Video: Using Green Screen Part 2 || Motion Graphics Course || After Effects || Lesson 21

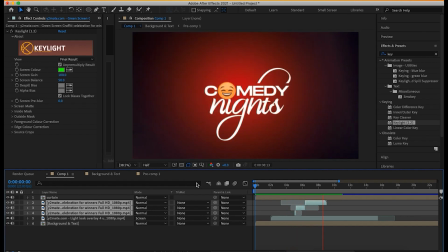(8:23)
Don't be angry if you do not get it once. This took lots of years of practice. Okay, so do not be angry with yourself. So we have this. So we are going to end our video right here.
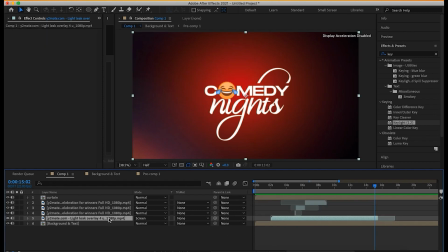(8:34)
So we are also going to use this our light leak to end this video. Okay, like I said, there always needs to be a transition. So we are using our light leak. I just copied and pasted it. So we want to use it as an exit point.
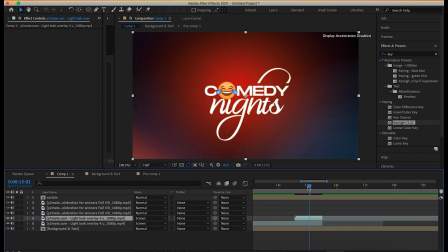(8:50)
Okay, so this is what we do. We have it here. So I'm going to change the blending mode from screen. I'm not changing the one we have before. Okay, I added a new one, light leak. I just duplicated it. I want to use it to end this video so it acts like a transition.
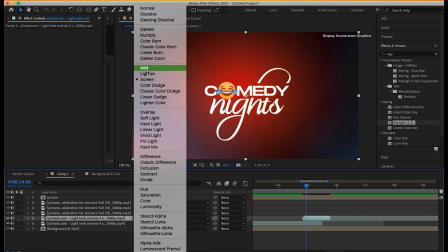(9:07)
Okay,
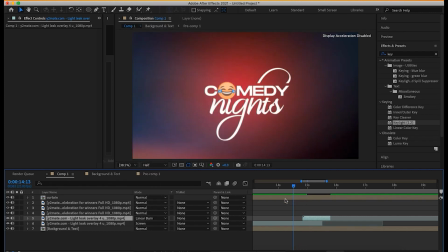(9:12)
so let's see.
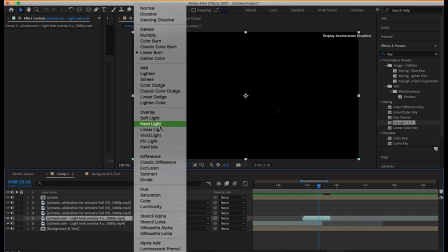(9:15)
No, that is too, is rather too harsh. Okay, let's use something better. Transitions are very important. It makes you know if the animation is over or not. Okay, so let's try something.
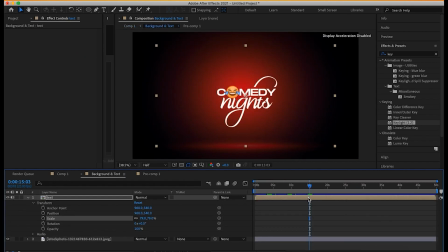(9:31)
Okay, we have this here. Open our text folder. At this point, let's bring all these our guys here.
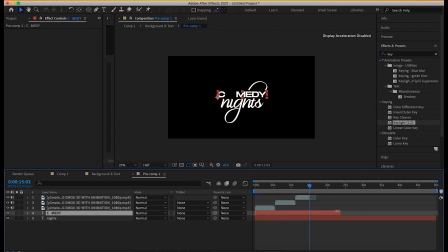(9:39)
Let's
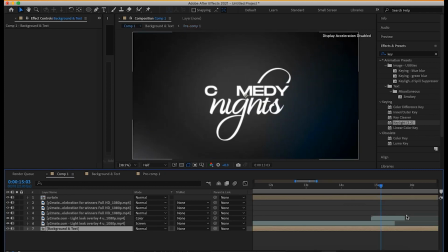(9:44)
just want them to go out randomly. Okay, randomly.
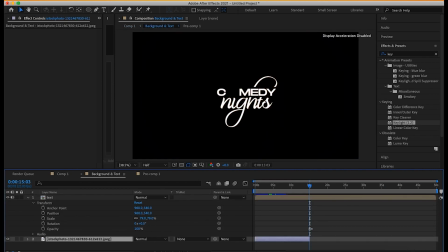(9:49)
We have our background just go out too. So
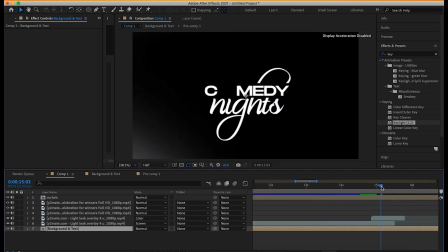No, our text took a lot of time.
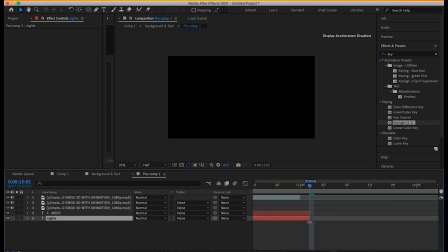(10:06)
So we'll bring it to somewhere here. Okay, so we have it.
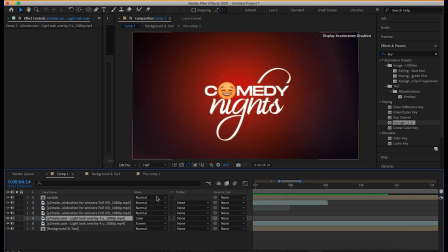(10:14)
So let's shorten this. So let's play it to have our intro.
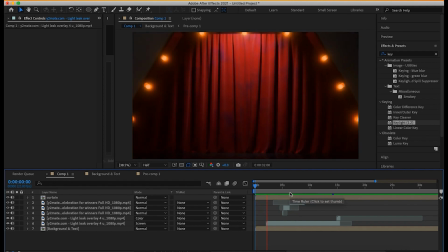(10:20)
This will take but my one advice for you is that when you are doing bigger projects, these are just low budget projects. When you are doing bigger projects, you might likely want to use to shoot your scenes yourself.
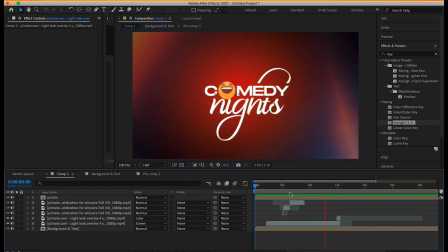(10:32)
Okay, this laughter emoji, you can contract somebody that does 3D to do it for you, or that does animation to do it for you.
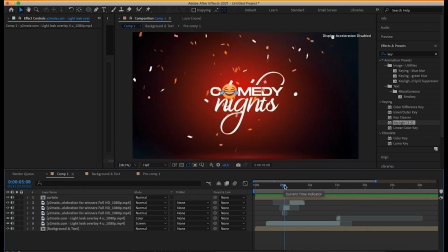(10:39)
Okay, when you are doing that kind of big project. But if it's a very minor project and you don't want to spend a lot of money, or maybe it's a personal project, you can just use this.
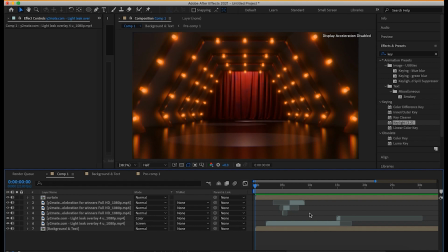(10:48)
Maybe it's just a little project. But if it's a big project, you can get to do all this. Why not? You can get a 3D artist to do this intro for you. You can add it to your work.
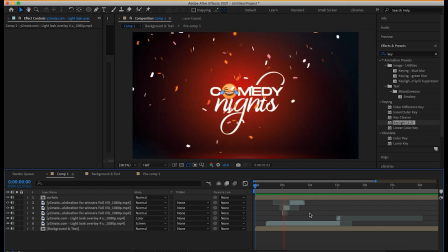(10:57)
Why not? But it's a very minute project. But most time, even if it's a big project, you might just need all these little things to work with.
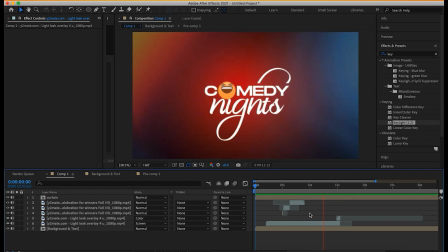(11:05)
Okay, if it's for a client, maybe it's not too big, you can apply these things. They are beautiful.
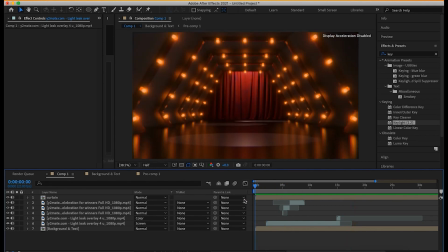(11:10)
So that's our animation. That's it for, I believe this is very amazing and you've learned a lot today.
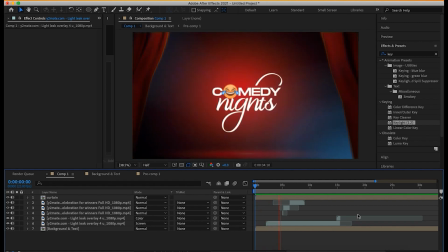(11:16)
Okay, so it's a wrap for the second to last video.
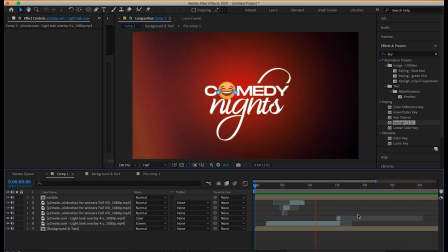(11:22)
It's a wrap. We did something very amazing. Imagine you putting your sound below this and having like
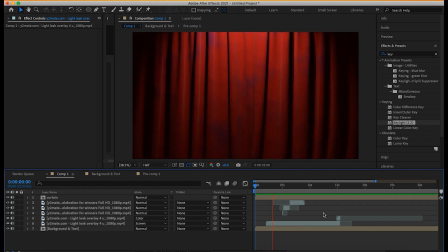(11:34)
when the comedy nights, so can get to don't mind me, I'm just thinking. Then you have comedy nights.
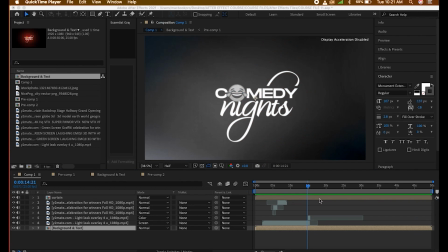(11:45)
Okay, guys, we did our animation. I believe the animation is quite okay.
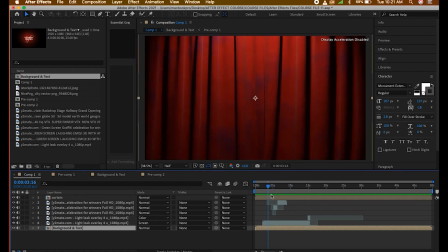(11:53)
One thing you want to do is to make your animation very full.
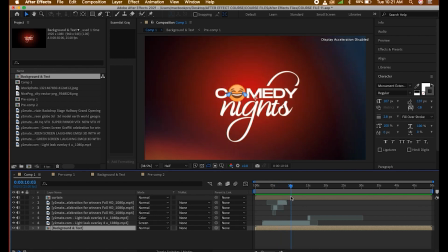(11:57)
Okay, when I mean full, I mean FULL. Okay, FULL.
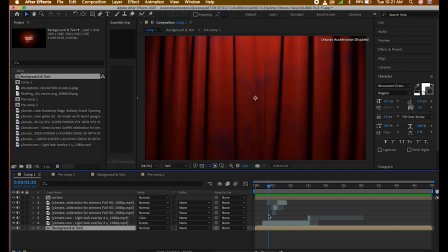(12:02)
And I think our background is looking kind of plain, so we can just do something.
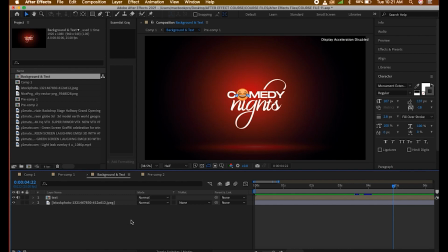(12:10)
I would like to add like a night view of skyscrapers. Okay, since I think that is still it's legal. Okay, since it's comedy night, so my background is kind of plain. That's one trick you have to know. Okay, your design has to be full, not just full where everything is out of place.
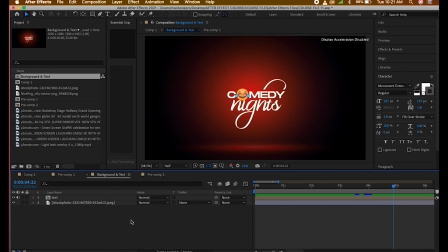(12:29)
Okay, it has to be full, but everything has to be in place.